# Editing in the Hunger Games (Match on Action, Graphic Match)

Hi, this is Bond Love. Just wanted to make a video about editing in the Hunger Games and try to apply some of the editing concepts that are discussed in the other videos in this module to the Hunger Games. Let's see. First of all, editing again. What is editing? What's film editing? It's just really joining shots together. Right. When they make a movie, you have a whole lot of footage, more than you use in a film, and the editor takes this raw footage and cuts stuff, right, and rearranges stuff, moves stuff around. That's what editing is. Okay. So first, let's talk about match on action. Match on action, that's when you have action that carries over from one shot into the next shot. Okay, so this is a kind of an editing maneuver here. Let's just look at an example from the Hunger Games right now.
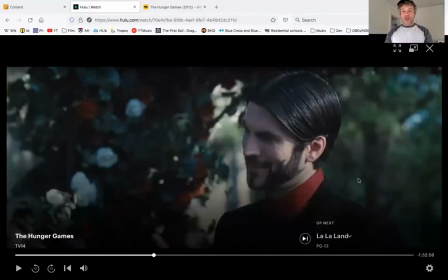1:11 In this scene, we're going to watch Seneca sit down in a chair. Real simple. Let's just see.
As an apple near your head.
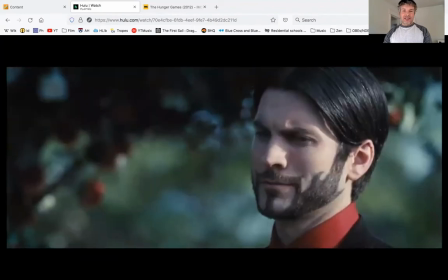1:25 Sit down.
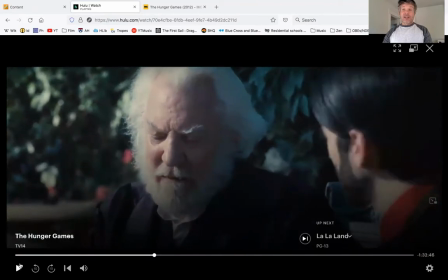1:31 Okay, so I don't know if you all saw that, but there was a cut, right? Seneca was like sort of doing this, the camera stopped, right? And then there's this next shot which begins with him sitting down.
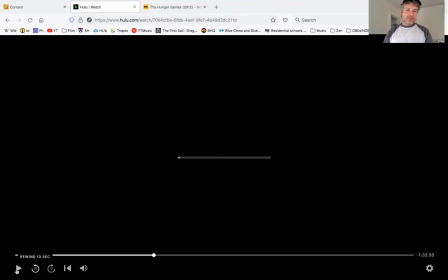1:47 Let's watch that again.
As an apple near your head.
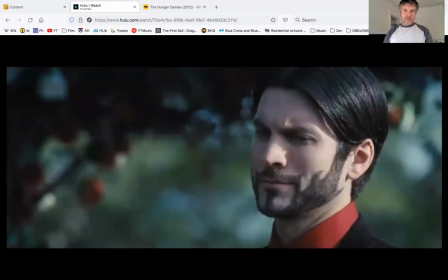1:53 Sit down.
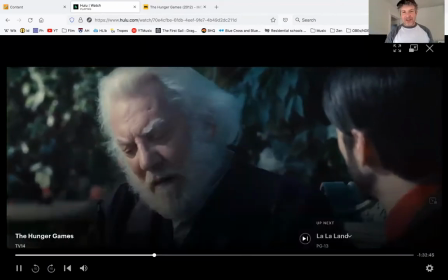1:58 See, cut, right? See, that's a match on action, right? The action is continued across the shots.
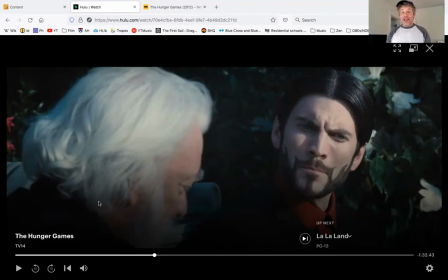2:05 Matches on action are, it's just a way to edit the movie, a way to splice two shots together that creates the illusion of reality, right? That's why it's done most of the time, to make the film look real.
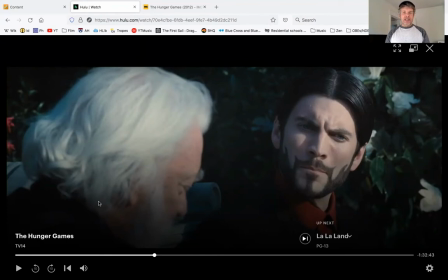2:22 If a movie was made in which in which action did not carry over across shots, in which action was always completed before the next shot,
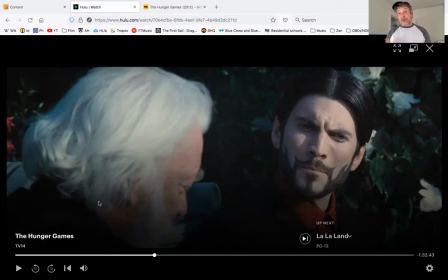2:37 then the film might start to call attention to itself as a film, right? You might start to, might look a little fake, a little artificial. And Hollywood films really don't like to do this in general. They like to present the illusion of reality. Hence, we have matches on action, like you just saw.
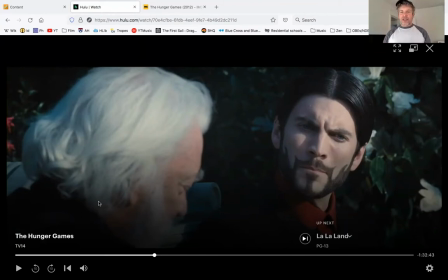2:56 Okay, so that's the match on action. Let's look at one of the other concepts discussed in the earlier video, the graphic match.
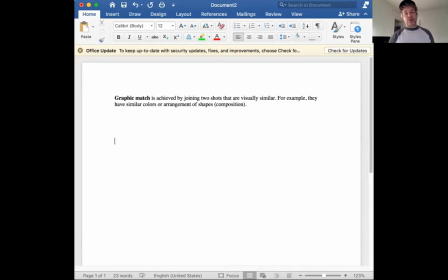3:07 So graphic match is achieved by joining two shots that are visually similar. So for example, they have similar colors or arrangements of shapes, which is composition, right? So quite simply, if you have one shot that
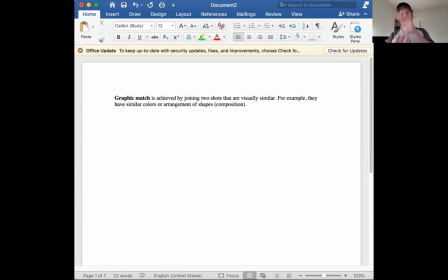3:27 has a whole lot in common visually with the next shot, that's a graphic match.
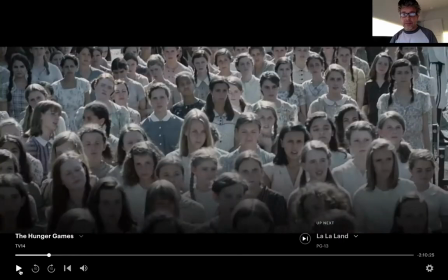3:35 Okay, let's look at a graphic match in this movie. Here, we're going to watch a part of a scene in which Katniss is there, basically just about to be chosen for entering the games.
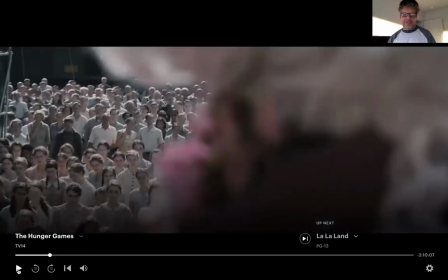4:10 Welcome. Okay, so let's go back over that.
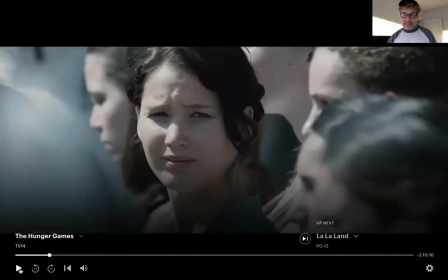4:15 He says, "You okay?" Says, "Yeah." It's this moment of connection, right? Of human compassion, of caring. And you'll notice that in this shot, her face is the predominant thing on the screen.
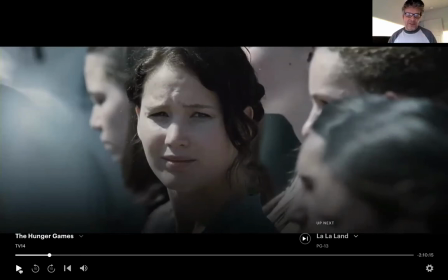4:34 It's look at the colors. It's kind of, she's drab, she's pale, got this gray clothing on, right? And then look at this. Now we get the microphone, and the microphone
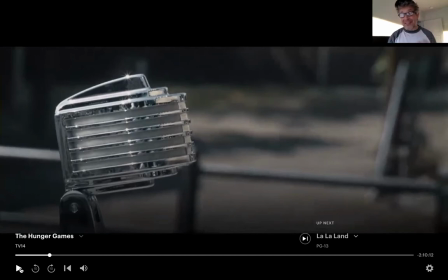4:52 same kind of color scheme, right? It's shinier, right? It's silver, but there's gray in between those little silver bits. And and it kind of looks a little bit like a head, right? It's this thing on a stem. And it's also the predominant thing in this shot, right?
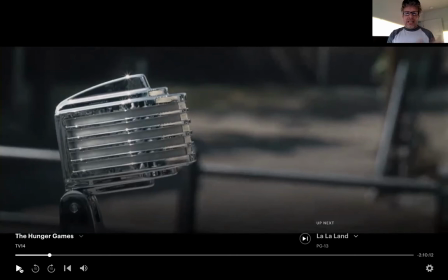5:10 Just like her head was a moment ago. It's roughly in the same place. I mean, her head was more in the center, and this microphone is a little bit like to the left. But still, it's essentially, there's this kind of continuity, this graphic continuity,
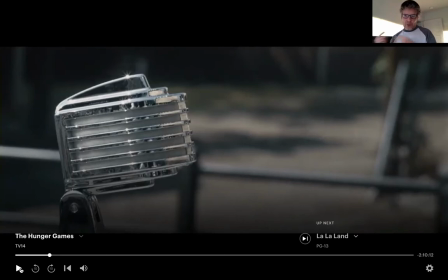5:29 visual continuity between her face and this microphone, right? The composition, the colors, right? And it's not an exact graphic match, right?
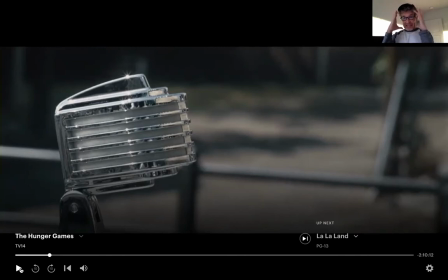5:46 So it's not like we see her face and then suddenly it dissolves and we see the microphone in the exact same place with the exact same size, as her face was. But we can still call it a graphic match, right? There is this continuity established visually between her face and the microphone.
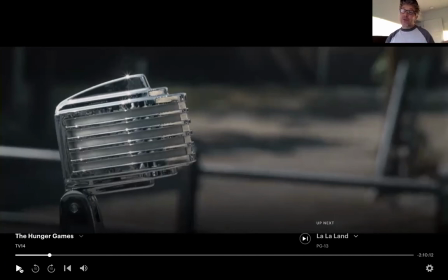6:05 Now we go from the microphone to this.
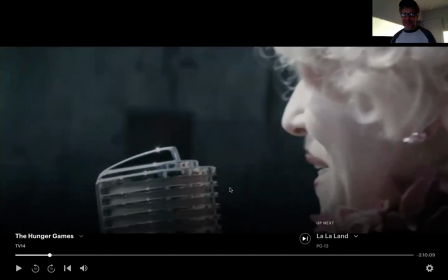6:11 Okay, so she's hitting the microphone, right? So there's a subtle message here, right? We had this communication, this moment of warmth, of caring, of humanity between the two, his head, his face, her face, okay?
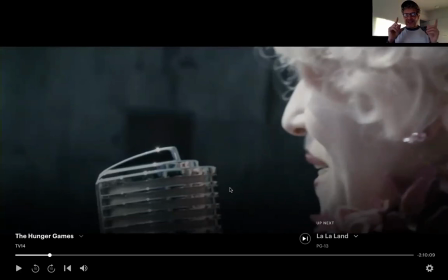6:30 And then that is supplanted by the microphone, right? And swatted away, right? So it's almost like this woman, this master of ceremonies, is swatting away the humanity, right,
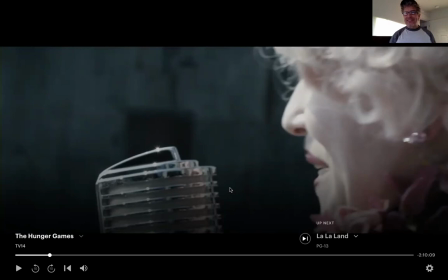6:49 of this ceremony. This indeed is a game, a ritual that has no compassion in it, no sense of humanity. It's a cruel game in which people's lives are, sacrificed really for entertainment.
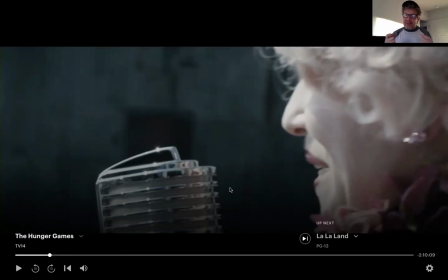7:09 All of that is kind of conveyed or reinforced by this graphic match between Katniss's face and the microphone. So that's a graphic match here. It is conveying, it's helping to advance the story,